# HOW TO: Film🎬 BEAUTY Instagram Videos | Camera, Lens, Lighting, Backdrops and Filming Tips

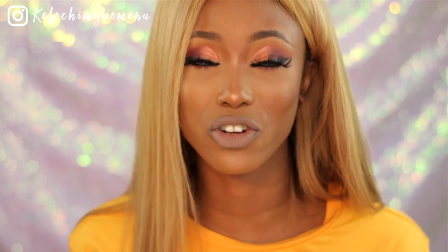(8:16)
that I don't want anything more than that because it's just too much information i want you guys to focus on my face my eyes my face
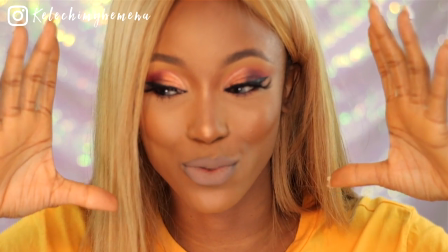(8:24)
okay my lips everything that i'm doing and i want that focus to be drawn in comment down below if you're enjoying this video comment down below let me know what you guys are thinking about this if you guys feel like this series is going to be beneficial to you i love sharing my tips and tricks if you guys are not following me yet follow me on instagram i share all of my tips and tricks on my insta stories almost daily but as frequent as i can but this is what it's looking like now this again is my setup and that's the camera and the lenses that i use this lens to be more precise let me just switch it back up so you guys can see the difference and we can just continue with this entire video so not to confuse you can definitely use the same set for your instagram and your youtube just i'm here to show you the affordable ways to kill it on a budget as usual but yeah i've talked about my lens my camera now i want to talk about my lighting my lighting looks like
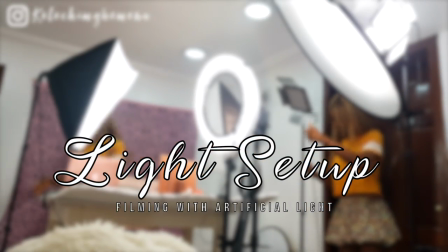now typically if you're starting off the best thing i would advise you to do is to use natural lighting guys if you have a window in front of you please please please please use it use that natural lighting all what i'm doing right now is to try and imitate the natural lighting that comes from the Sun is so beautiful but a good thing about artificial lighting is that you can have like a seamless control over the entire scenario for my official lighting I can film anytime I want I want to show you guys what my setup looks like I feel like I'm talking too fast
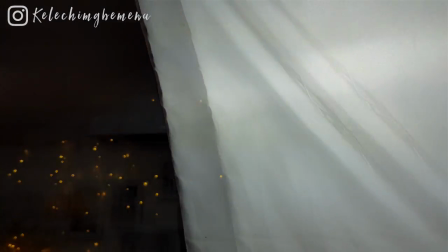(9:57)
this is what my setup looks like this is a soft box LED light ring light I
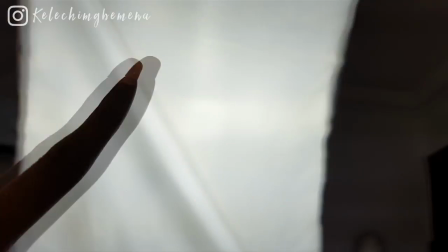(10:03)
typically use two soft boxes one ring light right then
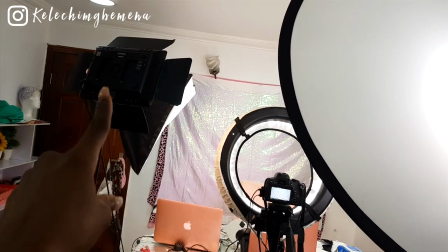(10:08)
I have two LED so I have my LED my LED with this diffusing
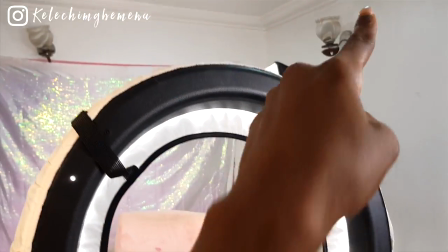(10:13)
panel right here and my two softboxes my ring lights my camera as well and I have also another LED lights right here this is it or read everything will be in the description and I use this for my face
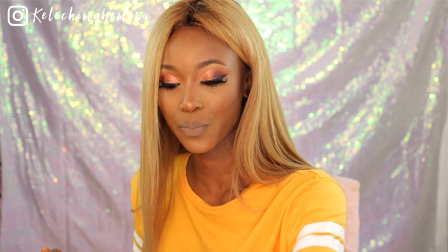(10:28)
because it gives me like a soft beautiful glow that I love this is what it looks like with that light this is what it looks like without
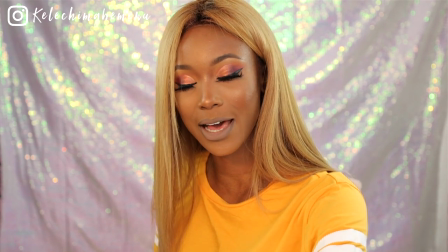(10:35)
the lights can we see the little difference and with this i can get a bit of a glow can we see that
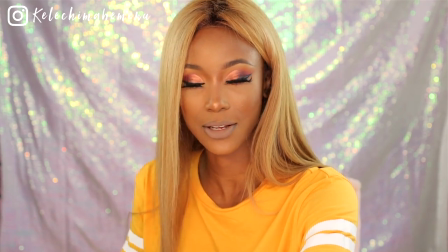(10:43)
it has like a glass glow to it let me put it up again so we can actually see the difference this is it we can get like that glass seamless almost
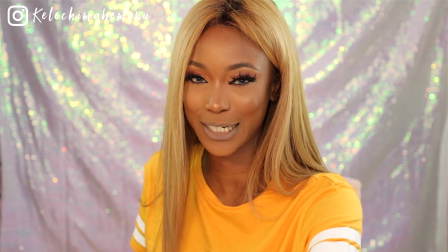(10:51)
flawless skin look and without it my face looks dull and yeah it's still okay but i like using this that's typically what my setup looks I like so I don't know if you guys have been following me what if you do or you've not been following me then you better do now follow me on Instagram I share with you my taste and treat this is a cake pan don't ask me why I'm using this I want you to try it out to the back yeah yeah yeah it's kind of ghetto but it does the job it helps in reflecting the light and it's just when
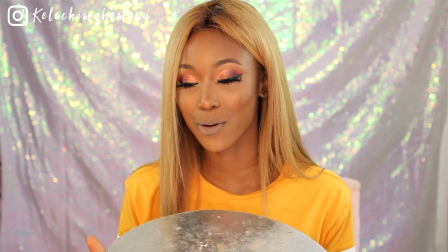(11:26)
I tell you this thing makes your face glow it does make your face look can we see i don't know if you guys can see how it is bouncing the
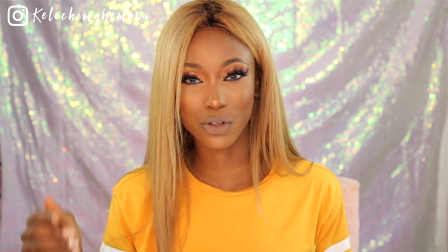(11:33)
light with the cake pan it just adds a little bit of soft glow to my face and if you're doing beauty videos you can do that another option is to use oopsie a reflector panel this is the one that i use i actually have three of these don't ask me why but i'm i'm obsessed with lighting when i say i'm obsessed like I dream I sleep I eat lighting and how to perfect beauty lighting this is what I use sometimes and just because this thing takes up a whole lot of space
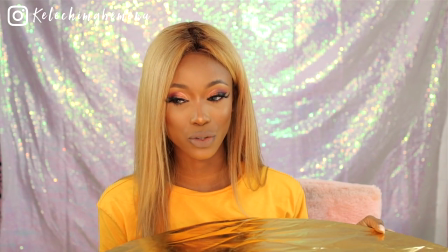(12:07)
I try to avoid it and use my cake
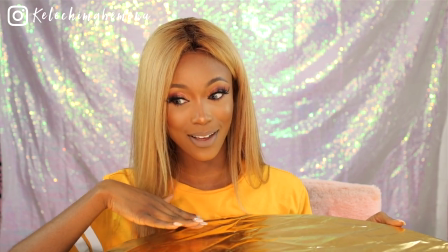(12:12)
pan but this is what it looks like can you guys see like my face looks golden already it just bounces that light and it makes my my entire